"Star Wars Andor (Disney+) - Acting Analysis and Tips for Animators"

Welcome back to an acting analysis and tips for animators, and today we're going to take a look at episode 4 of the Disney Plus series, Endor.
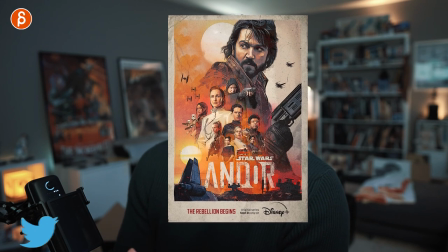Star Wars Endor is awesome and fantastic.
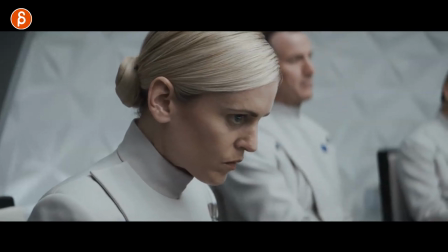I want to take a look at it, we're going to talk about body language, eye contact and eye visuals and processing, props and costumes, placement of characters within a scene. There's a bunch of really cool stuff to talk about, so let's go.
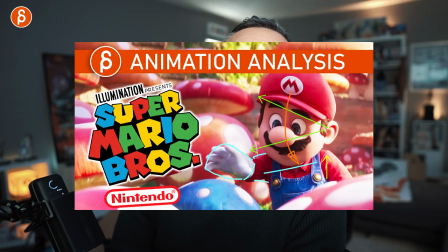And if you're new to this channel, hi, my name is JD, and I do acting analysis tips like these. I do animation analysis tips, I do animation lectures, I do reviews, a bunch of stuff. And for these acting analysis tips, it's basically I'm looking at scenes from movies and TV shows and other things where I talk about the ideas behind or at least my interpretation of those ideas behind the scenes and how you could use that in your shots. So it's not copying this one-to-one, but it's taking the idea and the situation of those shots and what the actors do and their handling of props and all that stuff and how you could take that maybe as a springboard of ideas and use that in your own shots. And what am I talking about? So let's go straight into the first sequence.
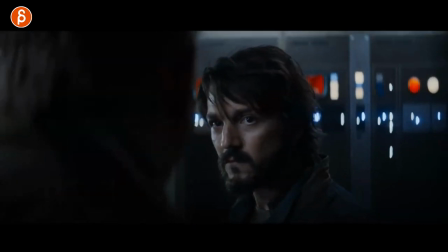I picked this one just because actually with the assignments that my academy students are for pantomime and also lip sync it's this moment here and i'm talking about
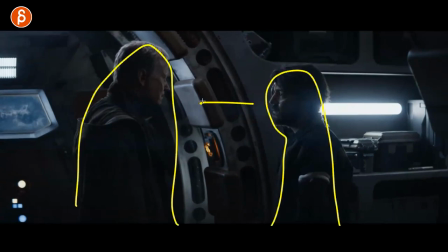if you have two characters right you can have multiple characters think about the distance between the two and what the posture is and in this
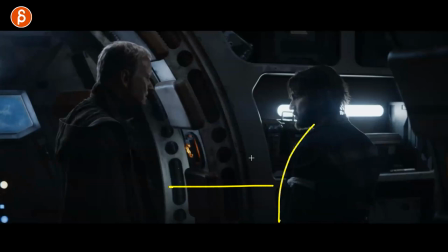case it's how the distance is changing and the posture and how they are relating to each other in terms of the body language so basically he's
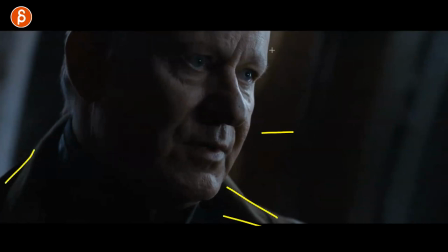trying to convince and or about something and he has his body's pretty open to him he doesn't really waver he talks him he stays open and and
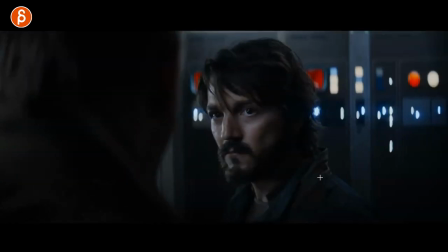or most of the time at the very beginning because he's skeptical he has his shoulder more turned towards him. It's almost like away from him. He's not quite into the whole situation. He's not super convinced.
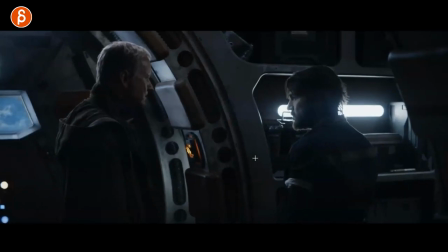And he made his final case like, yeah, it's gonna be good for you, blah, blah, blah. Don't wanna spoil too much in case you haven't watched it.
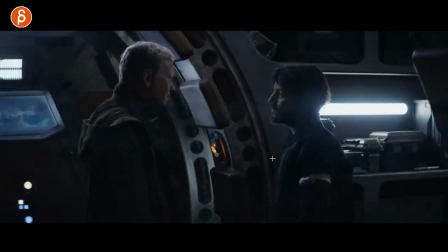And look at what he does here. Takes a step towards him and opens himself up. Now you can imagine this could be in two ways.
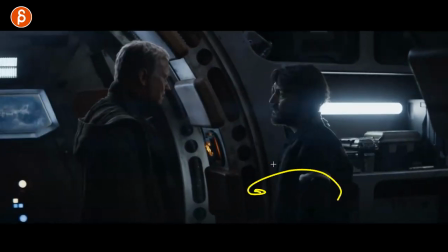A, I'm trusting you. So I'm turning around. I'm opening myself up and I'm closing the distance.
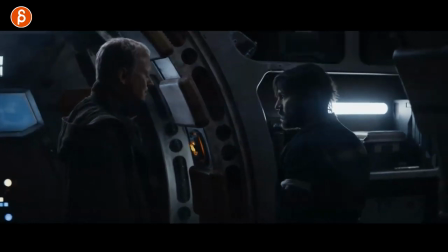I'm a bit more personal. I'm in, I'm listening, I'm interested. it you could also take this in terms of a threat where he is ready to
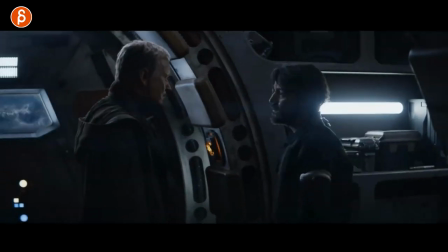kind of block it or something and then he's ready to fight where he goes all right well i'm ready to fight so you can use this in different kind of situations but
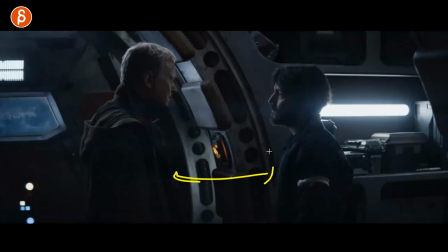in your shot if you have two characters think about the distance between the two why is it close why is it far away and does the character have to get
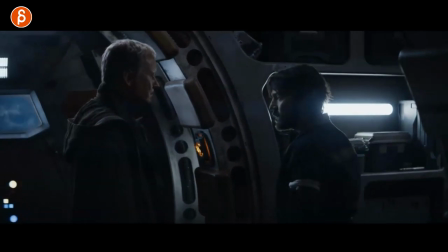closer or take a step away turn away or turn towards the character those are small things but they open up the shot to more interpretation and more interesting acting where it's not just a character standing in my usual where they do like the w pose and fanning of arms think in terms of am i standing like this while you talk to me how does that feel is that rude am i interested or not on top of that do i kind of look away you know kind of turn away or when i do this how does that feel i'm not interested i'm opening up towards you is that something that you can use potentially in your shot so think about that if you have multiple characters two or more and
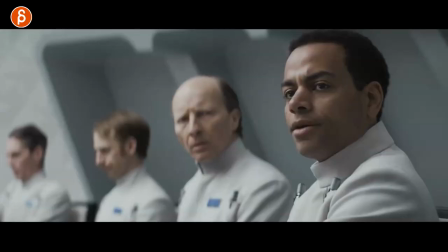how they're placed closeness and openness with gestures and body language and so on the second one is about eyelines and eye contact and how they blink and do not blink.
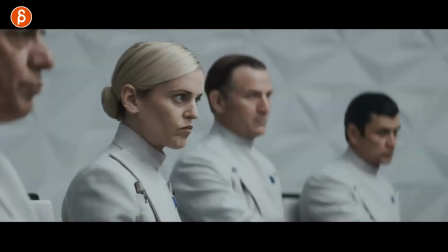So he has a statement to make, you can check his eyes. You know, they're fairly, I cut this off here, but he's fairly static, he doesn't really blink.
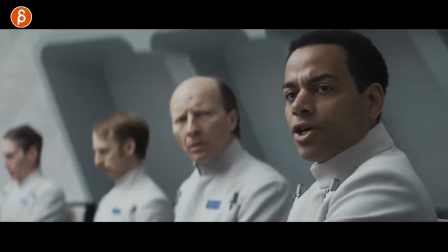He's very confident in what he talks about. Except this guy, this guy just had some problems.
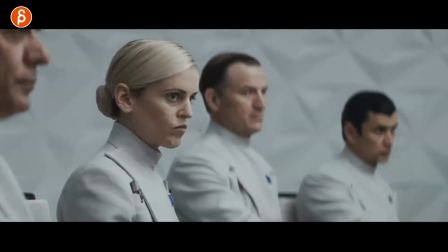Now she is listening and she has a lot of staring and little darts because she's intently listening to what's going on, but she's not processing anything crazy. So think in terms of when you blink, when you do not blink and how their eye darts are not, but she's intently listening.
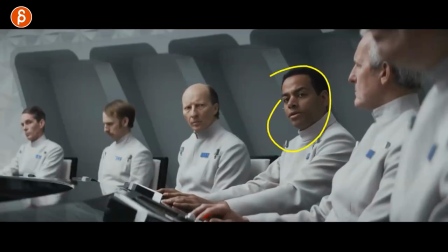He is ruling the whole thing here, right? So he's fairly relaxed in his looks and everything. Same thing with him. Even if he's his head up, his nose up, it'd be like, yeah, yeah, yeah, everything's okay.
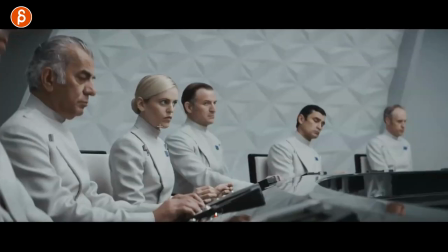And as he continues to talk about this, there's something that piques your interest. You can see this in a slight raise of the head. And I love stuff like that, which is very subtle. Just a little bit of a raising weight. Did I just hear slight opening of the mouth? You can see how the eyes are now going down and processing.
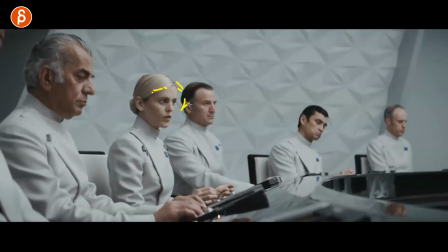She's not even looking at the guy anymore. She's looking down. She's thinking about something she just heard and it's processing in there going, wait a minute, right? Lots of intense staring. And think about when you have looks where the body's not moving, the head is not moving, but just the eyes, that's very concentrated.
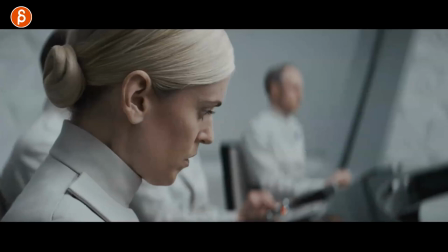Now, as this continues, she realizes, wait, this is something that I heard about before.
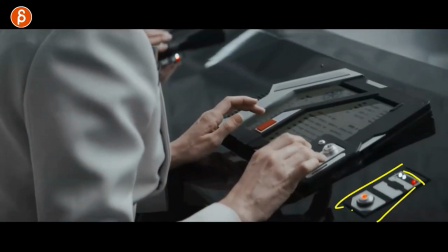She goes here, and also I love showing all that stuff here. The production design on this show is bananas.